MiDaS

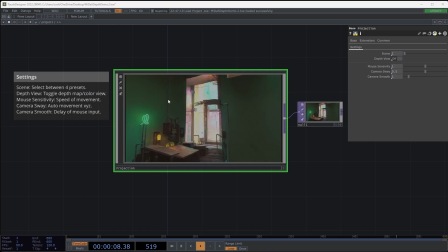1s
In this TouchDesigner project, we can look at how we can use depth maps pulled from Midas functions from a 2D image and projected into a 3D sphere so we can look around monoscopically,
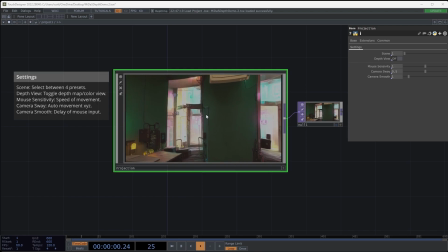15s
yet have some bit of parallax and depth to our image.
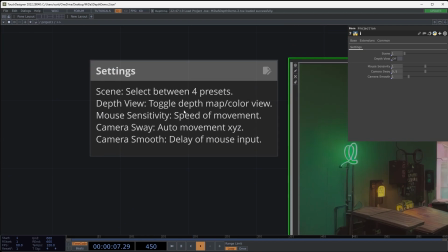20s
When you open up this project, you'll be met with some settings here described, as well as some different parameters we can play with.
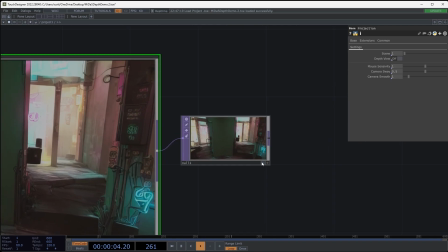28s
I'm going to turn on this operator here just so we can see it as a background as we work and describe.
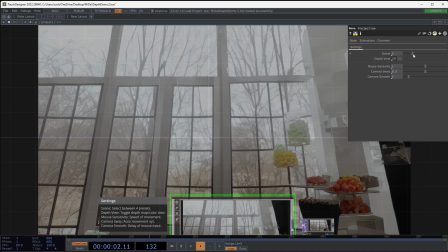35s
So first off, I have a preset of a couple of different scenes just to show as a demo of what can be done.
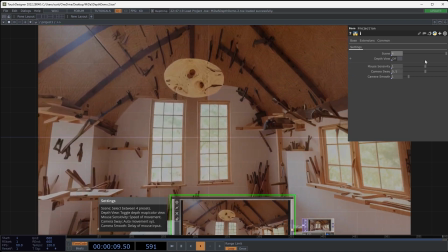43s
You can also use your own content in its place, but just for the demonstration, I decided to pick four different images that we'll discuss later.
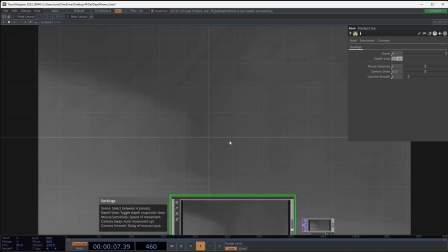51s
we can also turn on the depth view and just see how the depth is being pulled and mapped across
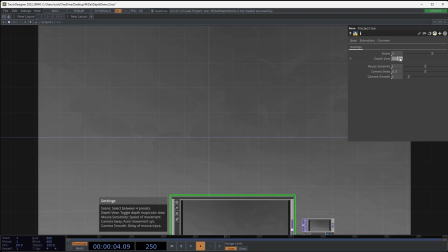57s
this area and compare it to some of our scenes as we can see some of our mushroom forest here
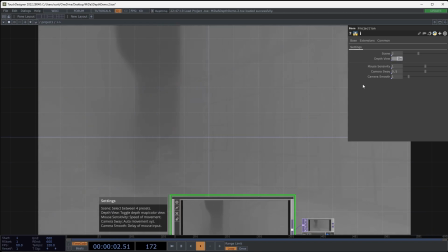65s
perhaps in our candy shop and see the different shelves and window panes and then back to our Neon apartment.
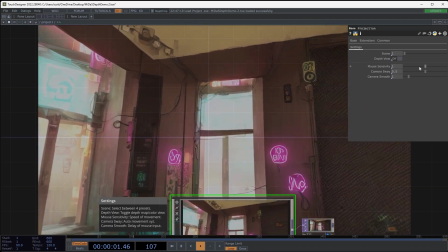77s
The next function is the mouse sensitivity.
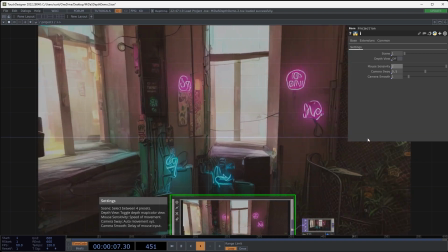80s
If we turn this all the way up to 2, we notice that things move very very quickly and bring this all the way down to 0 and now there's no mouse interaction.
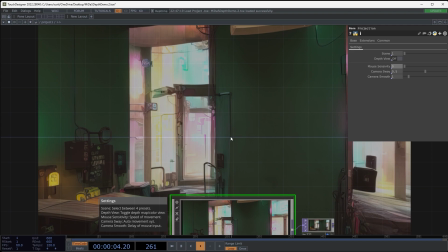88s
I left this as a feature since everybody's resolution or their screen might change.
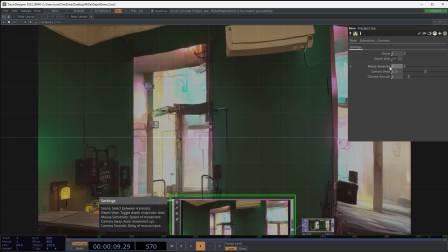93s
Maybe their mouse sensitivity is different. The default is going to be 1 for here.
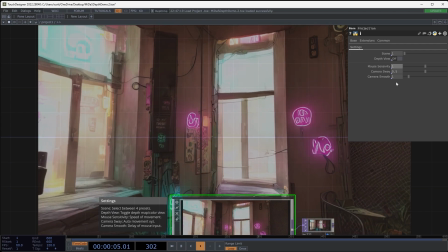99s
For the camera sway, this is going to be a 3D option.
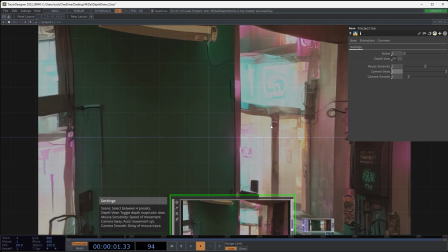104s
If I turn this all the way up to 1, but I keep the mouse still, you'll notice that it actually automatically moves about the scene.
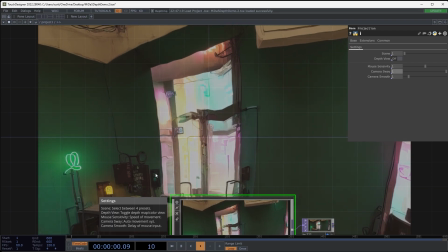112s
You can kind of see around corners a little bit, gives you some depth and perspective. This is because it's moving outside of the point of origin.
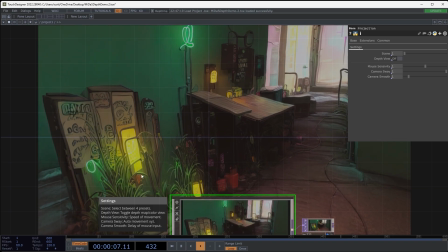121s
If we just stayed at 0, 0, 0, we would just be looking monoscopically around.
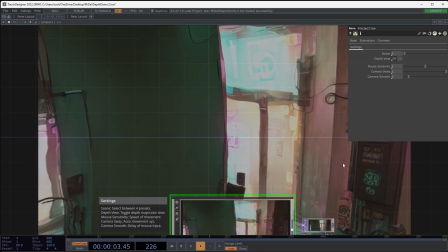127s
So I have this as kind of like a movement parameter so we can kind of get a little bit of a depth illusion, if you will,
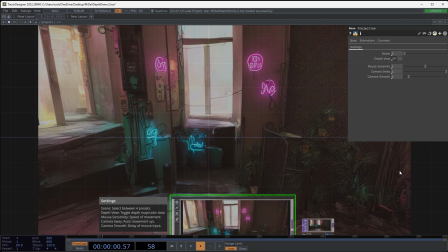134s
to see how we're moving in six degrees of freedom. It gives a little bit more realism and depth.
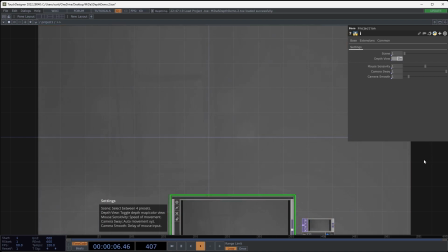141s
To turn on the depth again, we can see how it's moving about that space as well.
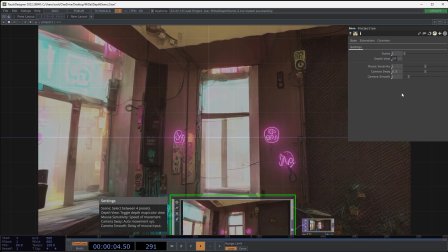148s
I have this as a default of 0.5. For the camera smoothness, if we have it all the way at zero,
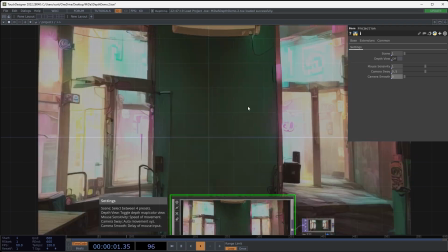155s
we'll notice that the mouse is moving instantaneously with very little latency.
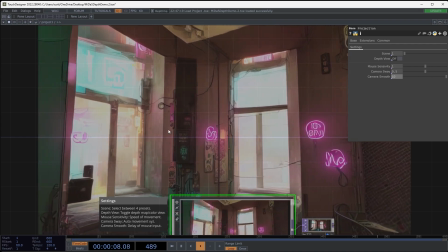161s
If I turn this all the way up to 10, we'll notice that it's more cinematic and slow panning, slow moving.
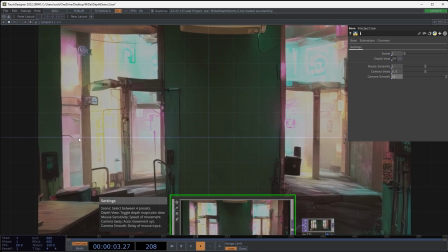168s
Even if I rapidly move my mouse, it's going to take a long time to just catch up.
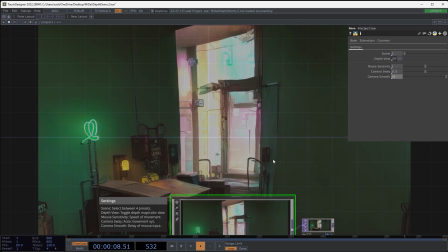172s
This is good if you want a slow movement or if you want to record your output and have something a little bit more flowing.
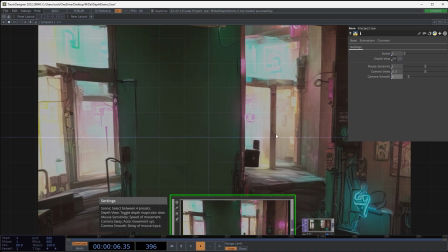179s
I have this set at a value of 1 for default, just a touch of smoothness so it's not too harsh and too quick.
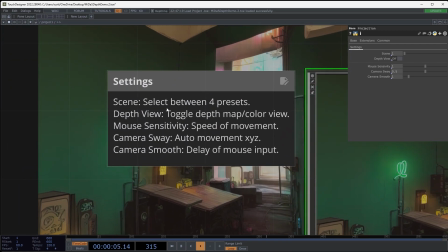189s
When you open up this project, you'll notice that you have the descriptors of what each one of these settings does vaguely.
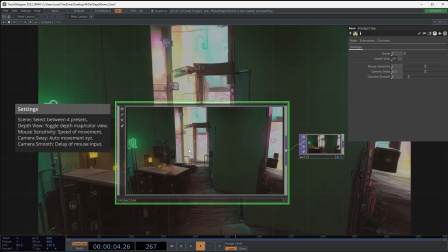197s
So we're going to jump inside the projection and we're going to quickly describe how I built some of this and different endpoints of what you could use yourself.
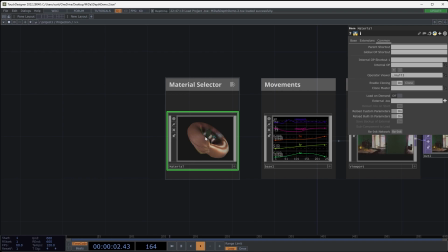206s
So first is the material selector. It not only selects the different scenes, but it actually organizes what we have.
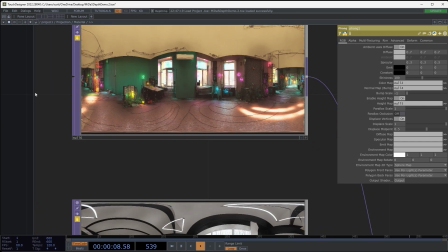213s
So here's my four presets. These were generated in stable diffusion.
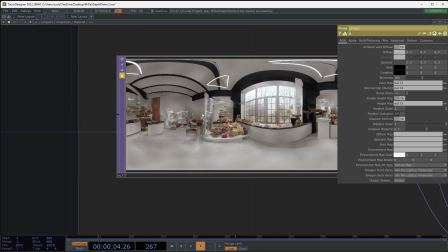218s
I picked some images that had a lot of interesting architecture and interior space.
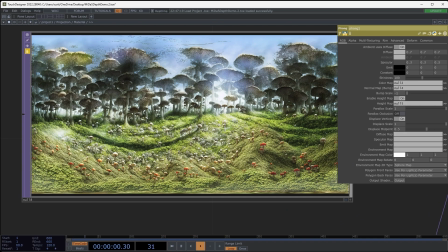224s
Even some exteriors work as well, as long as they have some bit of detail and features to them.
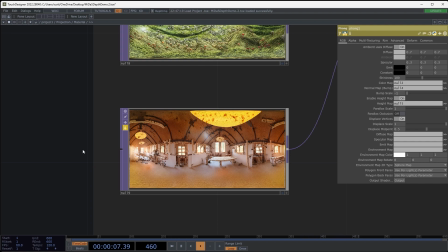231s
Images that might not work. I would stay away from things like blank landscapes or vast oceans.
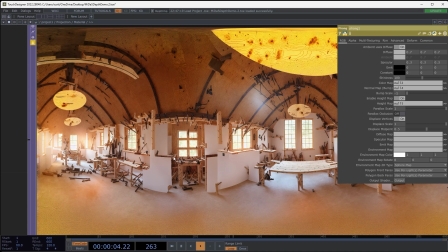238s
They don't have a lot of interesting geometry within them to be able to pull a believable depth map that can be used for much of anything in terms of displaying how something would look in 3D.